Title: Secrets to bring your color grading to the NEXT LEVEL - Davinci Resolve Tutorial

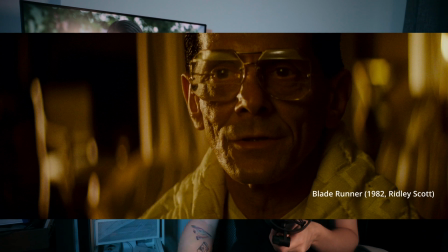[12:14]
Most of the time when we are watching at a film stock, the colors are rich and dark. It is because before the digital era, most of the films were printed traditionally using the film,
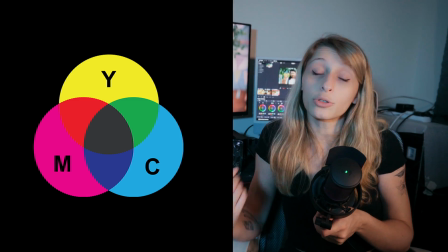[12:28]
the ink, and metal plates. The color model that we use for printing is called CMYK and is subtractive.
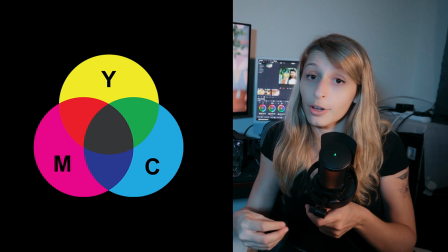[12:37]
It means that when we add color together, it becomes richer and darker.
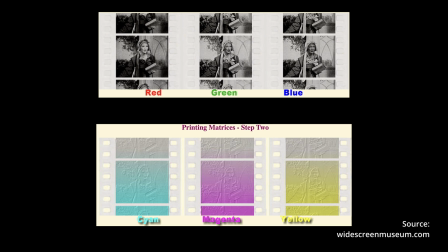[12:43]
The color method is absorbing lights and help us to create depth in the image.
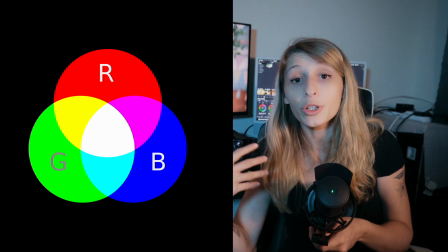[12:50]
In the digital space, we are working in a RGB color model.
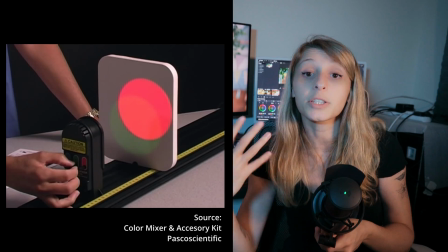[12:55]
Unfortunately, our RGB color model is additive. It is because as we are on the screen is projecting a light,
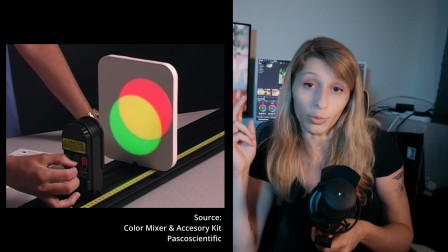[13:03]
and the red is one light, the green is one light, the blue is one light.
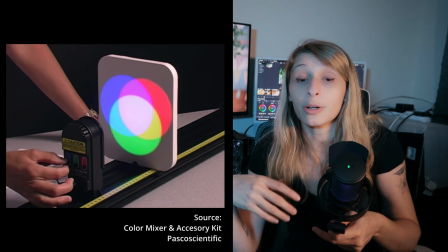[13:10]
So that means that if we add lights together, it would become lighter and lighter to become white. So our strategy to introduce color separation into our image is to imitate a subtractive color model. So this technique is particularly handy, especially for color harmony groups like analogous and monochromatic groups, because you don't have color separation out of the bat like the complementary colors. This is what we're gonna see together in the next tutorial. Okay guys, so now we are with our monochromatic footage.
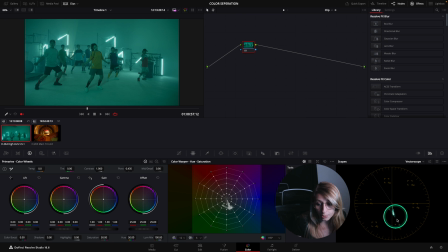[13:52]
As you can see, if you see in the vector scope, we only have like one single key hue, which is right now like in between the blue and the green. What we want to do is to create separation without altering
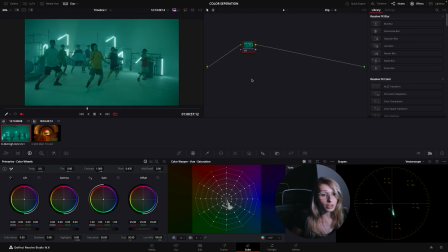[14:11]
the monochromacity of this image. So if you see, it has been shot this way. It was meant to be monochromatic, so we're gonna respect what has been shot on set,
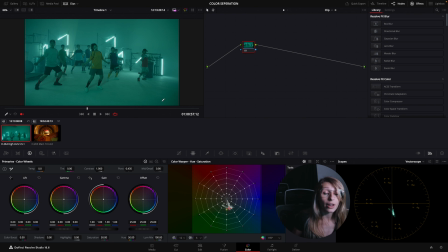[14:26]
but we're gonna try to create more depth into the image. So to do this, first on this one we should start with balancing our footage. So we're just gonna create our balance.
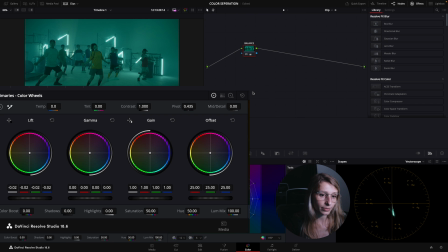[14:43]
So we're just gonna add a bit of lift and a bit of gain, just like to see our characters. So already we have a bit of color separation, not color separation, but separation happening.
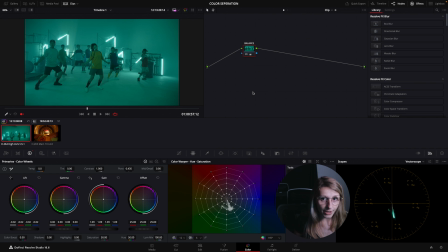[14:59]
So now we're gonna play with the density to create separation out of this image. So we're gonna create a parallel. So for this is option P, and we're just gonna label that density,
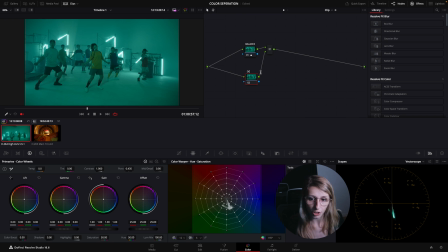[15:18]
or actually HSV. HSV is better. For this is the well-known technique of going to another color space in your node to create dense colors. The HSV color space is actually pretty handy because when you saturate all the colors in this color space,
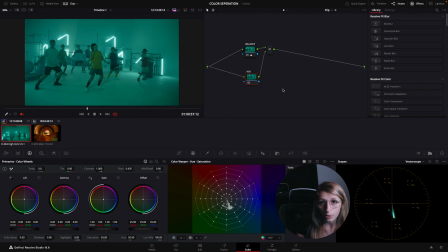[15:38]
these colors are becoming darker and more saturated. So this is exactly what we want. So I create my node and I'm going to right click, go to color space and go to HSV.
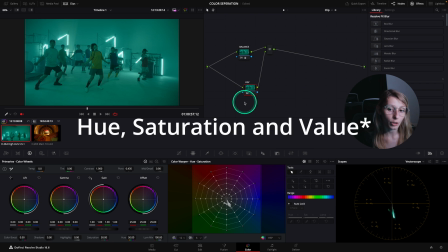[15:52]
HSV means hue, saturation and vibrancy, and actually I only want out of this color space the saturation.
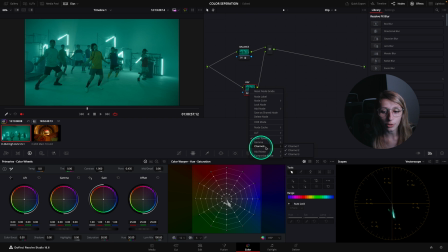[16:03]
So what I'm going to do is I'm going to go to my channels and I'm going to disable channel 1, which is the hues, and I'm going to disable channel 3. So I'm only with the saturation in this node.
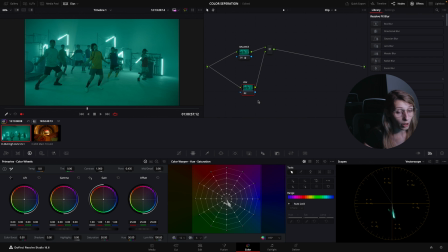[16:18]
So for having richer colors and more saturated colors, what I'm going to do is I'm going to raise my gain.
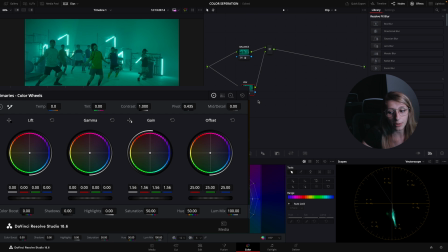[16:29]
So when I raise my gain, it saturates my image, but at the same time it makes my colors a bit deeper.
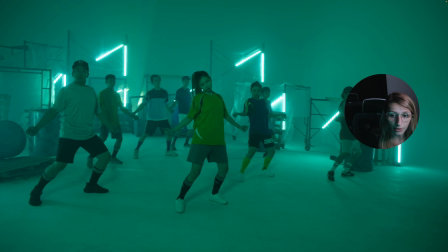[16:38]
So this is before and this is after. Before and after.
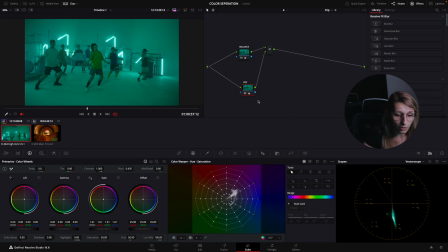[16:44]
So I think I can go a bit further. So if you see in my vector scope, my blue line is starting to be very big.
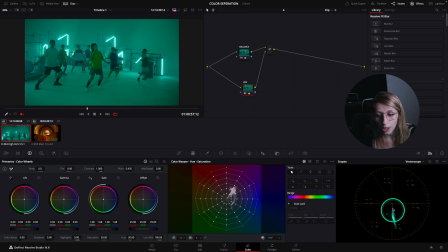[16:57]
Before it was like this after we balanced the image, and now it's a very big line.
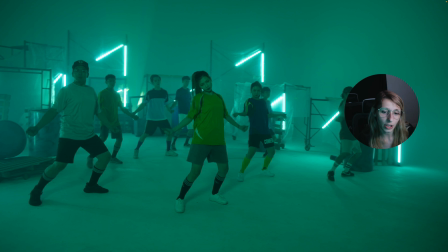[17:06]
So I'm quite happy actually with the saturation right now.
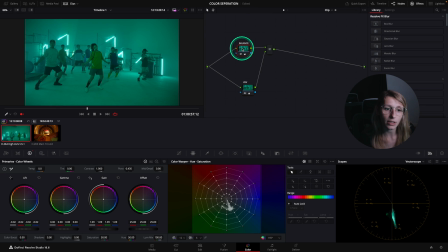[17:11]
And what I'm gonna do is, because I don't really like this greenish tint, I'm just gonna go back to my balance and I'm gonna remove some temperature.
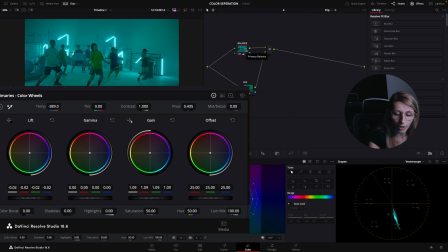[17:25]
So I'm gonna make it bluer. So if you see, it just turned my single key into the wheel without actually expanding the spectrum. And I'm just gonna add a bit of tint,
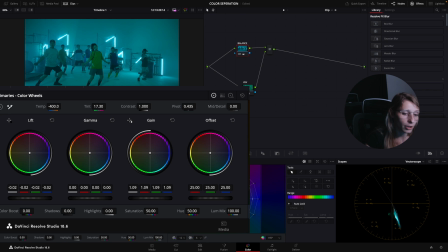[17:43]
which then like also move my blue around.
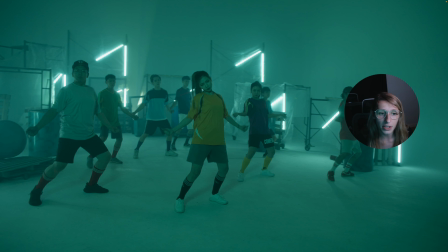[17:50]
And so yeah, that's it for me, guys. So this is like where we were, and this is our final. In this I like it because then like I can really identify where my characters are,
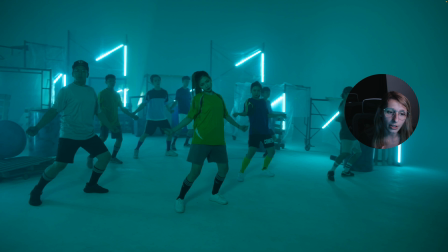[18:05]
and also like having this kind of pleasing look coming out of this image.
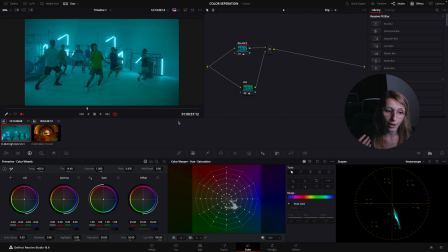[18:13]
Of course, for this kind of image you can make more effects for it. For example, like I would go straight away with vignettes,
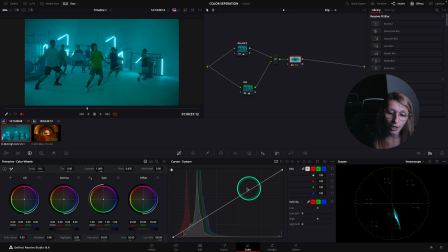[18:26]
just like because I like when everything is quite dense. So just to make the focus a bit more on my dancers,
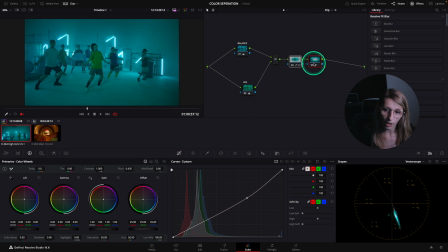[18:42]
what I would do is actually making this kind of vignette,
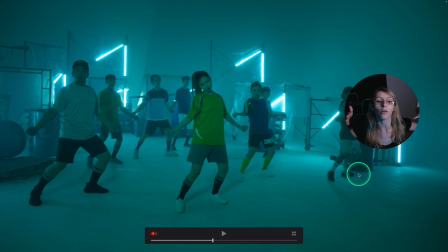[18:46]
so it makes it a bit more going to the center, you know.
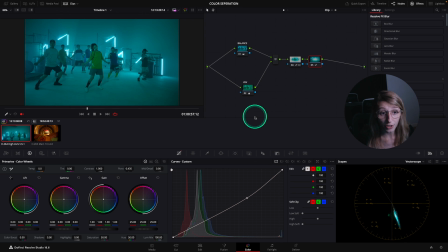[18:52]
So this is actually the HSV for the monochromatic.
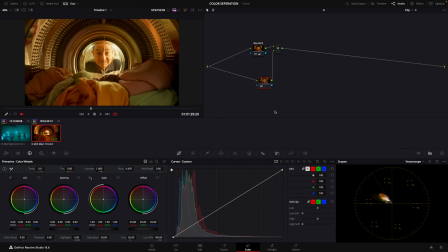[18:57]
So this was with a monochromatic color harmony group. What I want to show you is with a color harmony group that is analogous. So this footage is analogous, if you see,
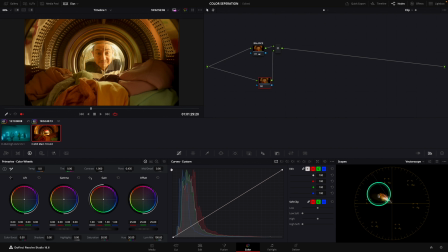[19:13]
because it has a sort of a cone forming into the colors. I just done a balance, if you see, of just lift and gain, that's all. So this was the original image. This is what we have.
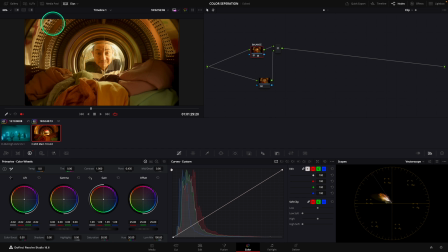[19:30]
So it's already like making a bit of separation going on.
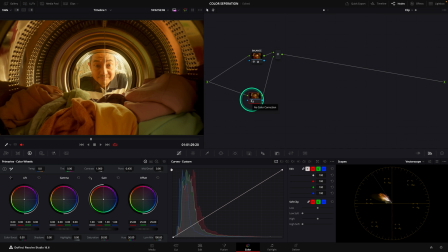[19:35]
And so what I want to do is actually showing you the HSL coupled with the HSV. So first we're just gonna do the same as what we've done with our monochromatic color group.
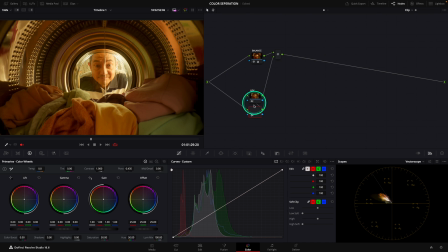[19:55]
So the node label is going to be HSV, and I want to create a node before that's going to be HSL. And so this HSL is going to be the same principle. We're going to go to HSL color space,
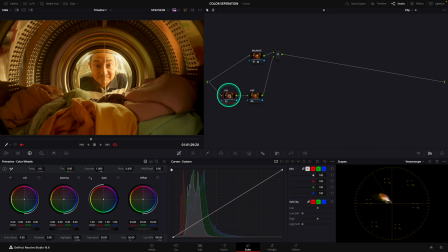[20:12]
and we're going to go to disable channel 1 and channel 2 because we want just the saturation.